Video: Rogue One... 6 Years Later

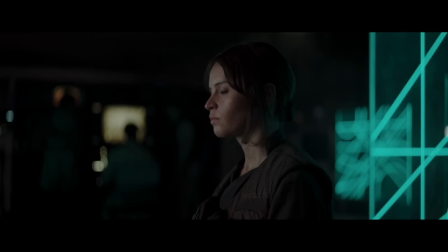If we cut out the scene entirely and the audience finds out there is an Imperial defector when Jyn finds out, the audience is gaining the exact same information, just in a different way. Do we need to have the viewpoint of Cassian when we find out this information? No.
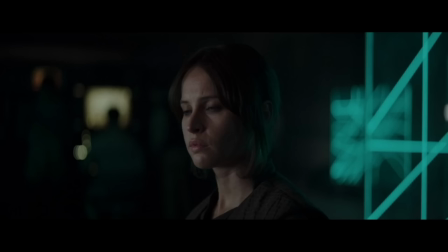Also, if we find out this information along with Jyn, then we, the audience, further put ourselves in Jyn's shoes,
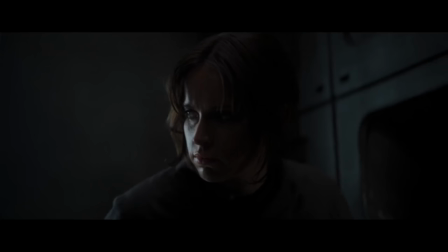since this information is new to both us and Jyn, and that's always a good thing.
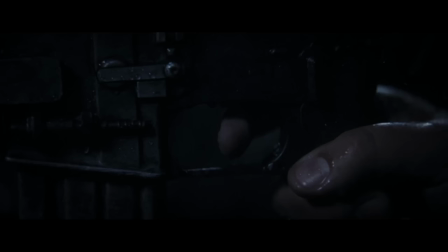Now, the other reason why this scene exists is to show us Cassian's willingness to sacrifice for the rebellion.
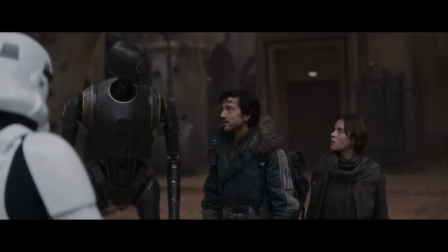This is a great moment and is crucial to Cassian's character arc, but we can easily have this moment shuffled to a later part in the story.
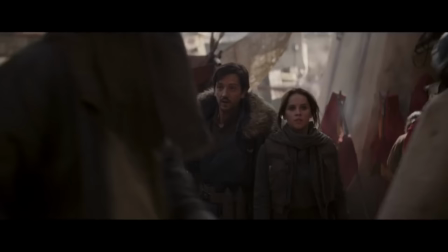Say when Jyn and Cassian get to Jedha. Cassian asks someone about some information and then kills that person afterwards.
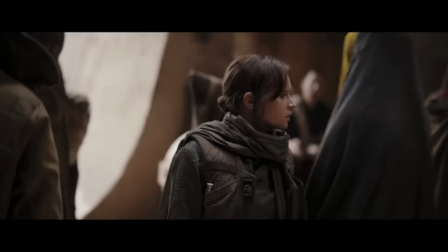We get the exact same character moment, but this time we can see it from Jyn's point of view, which again is always a good thing.
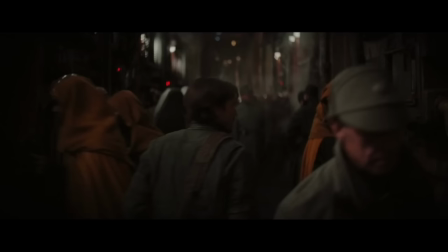So that's why Cassian's introduction should be removed. Now what about Bodhi's introduction?
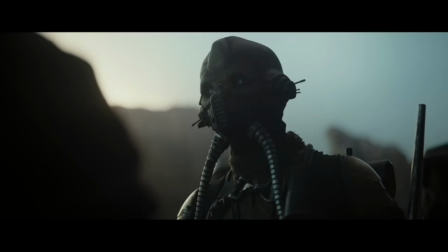I would argue that this movie would be better off if all scenes with Bodhi before we meet him in the jail cell were cut.
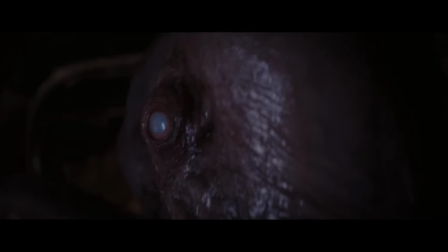And here's why. What do these scenes of Bodhi being captured and interrogated by the rebels accomplish?
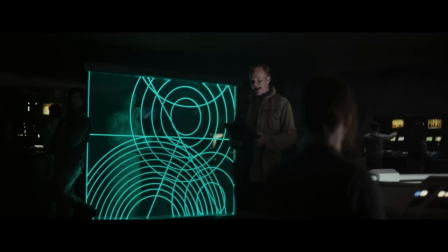We learned that Saw is batshit crazy, and we learned that Bodhi's defection is genuine.
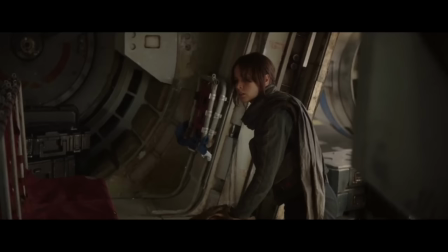If these moments were removed and we were just told there was a defector and that Jyn and Cassian need to find him, the story would be better off because it would add some mystery.
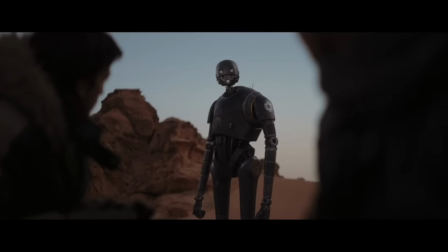As we follow Jyn and Cassian along their way to Jedha, the audience is asking themselves who is this pilot that defected and is this information even true?
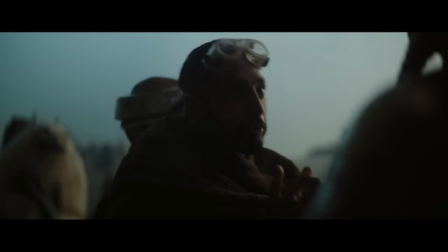As far as the audience is concerned, maybe this is just a trap by the Empire or maybe this defector is really a spy. And when we are told by the rebel spies that Saw is some crazy radical, we ask ourselves if he is really crazy or are the rebels just saying that?
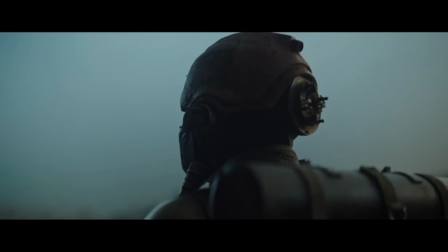So sometimes a lack of a definitive answer is better.
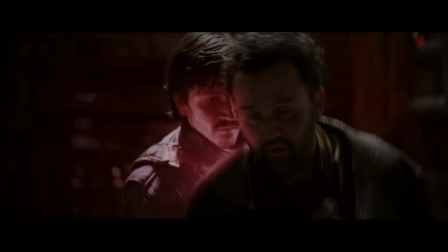So simply removing the introductions of Cassian and Bodhi's stories and having Cassian's murderous moment later in the story fixes the troubling pacing of the first act.
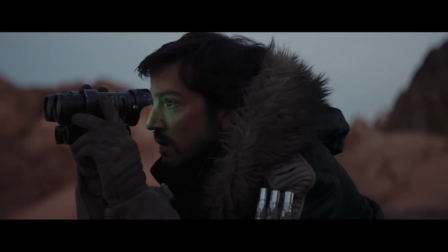Now once we get to Jedha, the pacing improves because again, we're following one linear story.
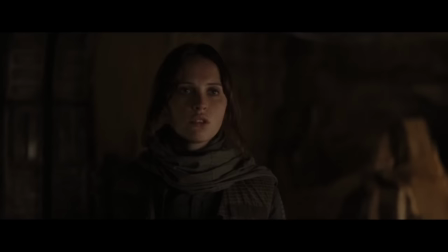Well, that and Krennic's story, but Krennic's story doesn't take up too much screen time. Fixing the pacing is great, but that doesn't solve the multitude of problems that this movie has.
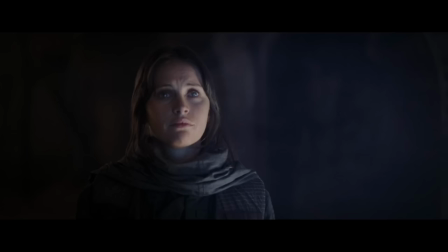One major problem with this first act, and this is my biggest problem with the movie, is that Jyn is not a well-developed character.
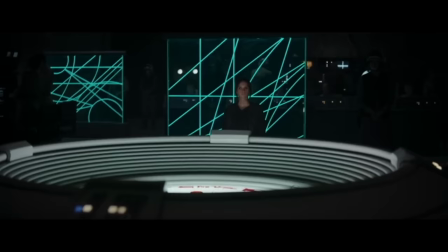It absolutely shocks me that so many people love this character. And I'm not mad about that. If you love the character of Jyn Erso, more power to you.
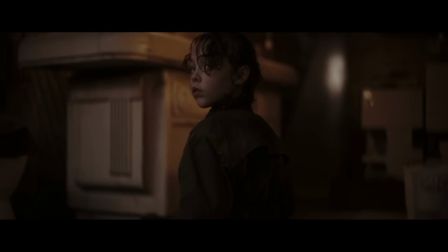But here's my argument for Jyn not being a well-developed character. So we get an introduction again, which is great.
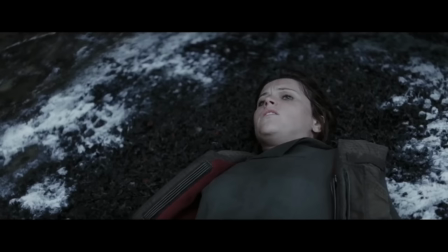But then we jump in time around 15 years to her being in a jail cell. She gets rescued by some rebels.
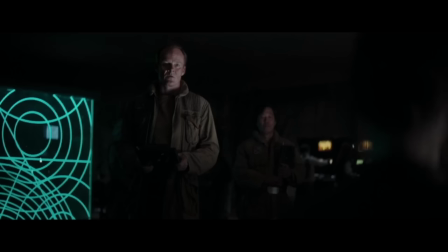We see her show some signs of distrust, which is nice. And then she's taken to the Rebel Council, where her crimes are listed off to the audience.
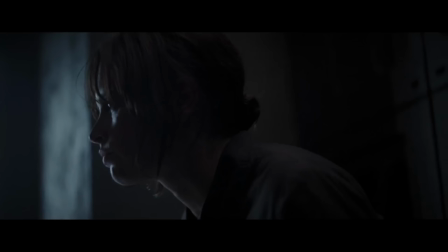Possession of unsanctioned weapons. forgery of imperial documents, aggravated assault, escape from custody, resisting arrest.
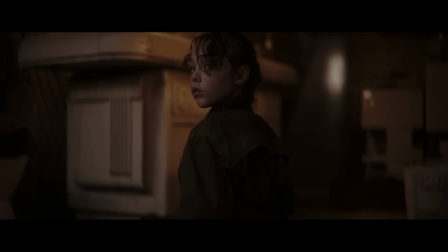We don't see Jin do any of this. We don't see Jin do anything that represents who she is.
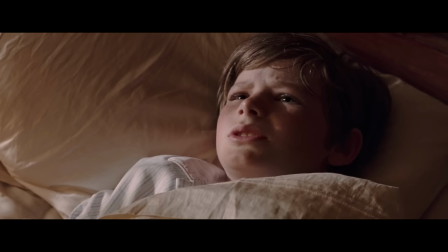We just saw her as a kid, and then we saw her in prison. Then we are told she's a criminal. Imagine if you were watching Batman Begins.
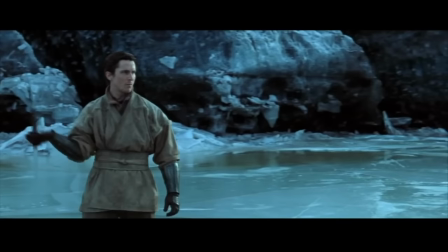Bruce and his parents walk out of the theater, and his parents are killed. It's a sad moment. Then the movie jumps forward in time 20 years or so, and Bruce is already Batman.
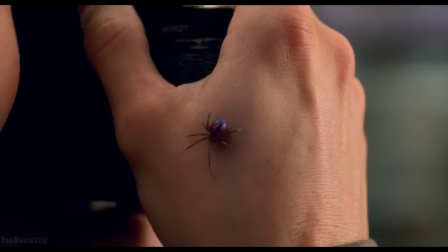You're missing a major part of the story. It's integral to see how the death of Bruce's parents affected him and how he became Batman.
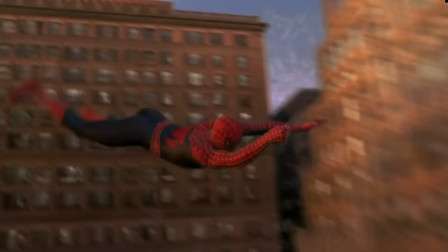Imagine you're watching Spider-Man and we see him get bit by a spider. Then the movie jumps a year or so and he's already Spider-Man flying around in New York.
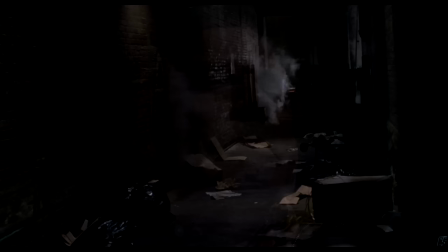You're missing a huge part of the story because the events that followed Peter getting bit and how he became Spider-Man are just as important as what happens to him as he's Spider-Man.
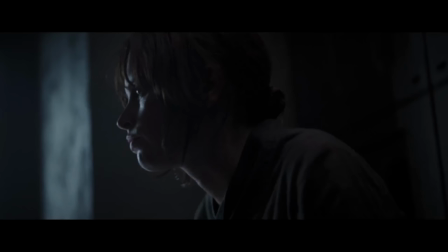With Jyn, this is all glossed over. We don't see what made her the woman she is or what kind of woman she is.
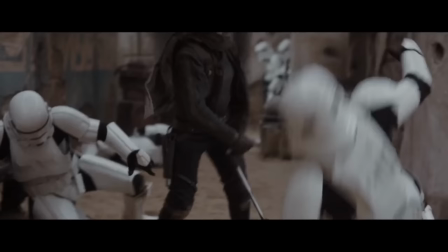I get this movie isn't a Jyn Erso origin story. I don't expect this movie to give us a 30-minute montage of Jin's childhood and how she became this criminal.
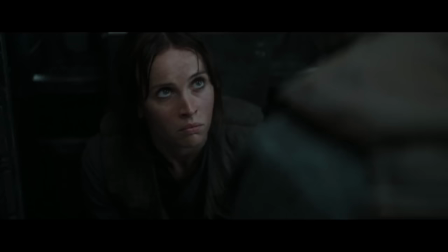But say the movie devoted, I don't know, 10 minutes to showing us that Jin's a criminal. Say instead of beginning the story with her in jail, we see the event that got her thrown in jail.
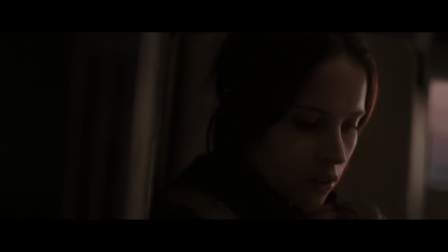We saw her commit forgery of imperial documents and we saw her resisting arrest. This one scene may not add anything to the plot of the rebels stealing the Death Star,
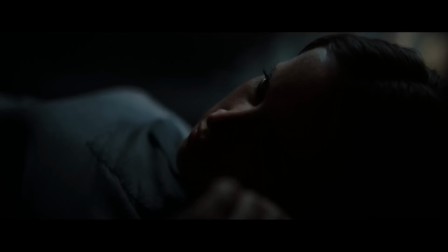but it adds tremendous value to Jin as a character because we learn so much more about her.
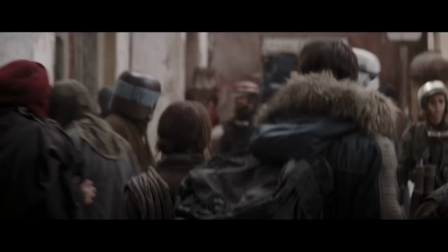So that's my problem with where the story picks up with her after all these years later.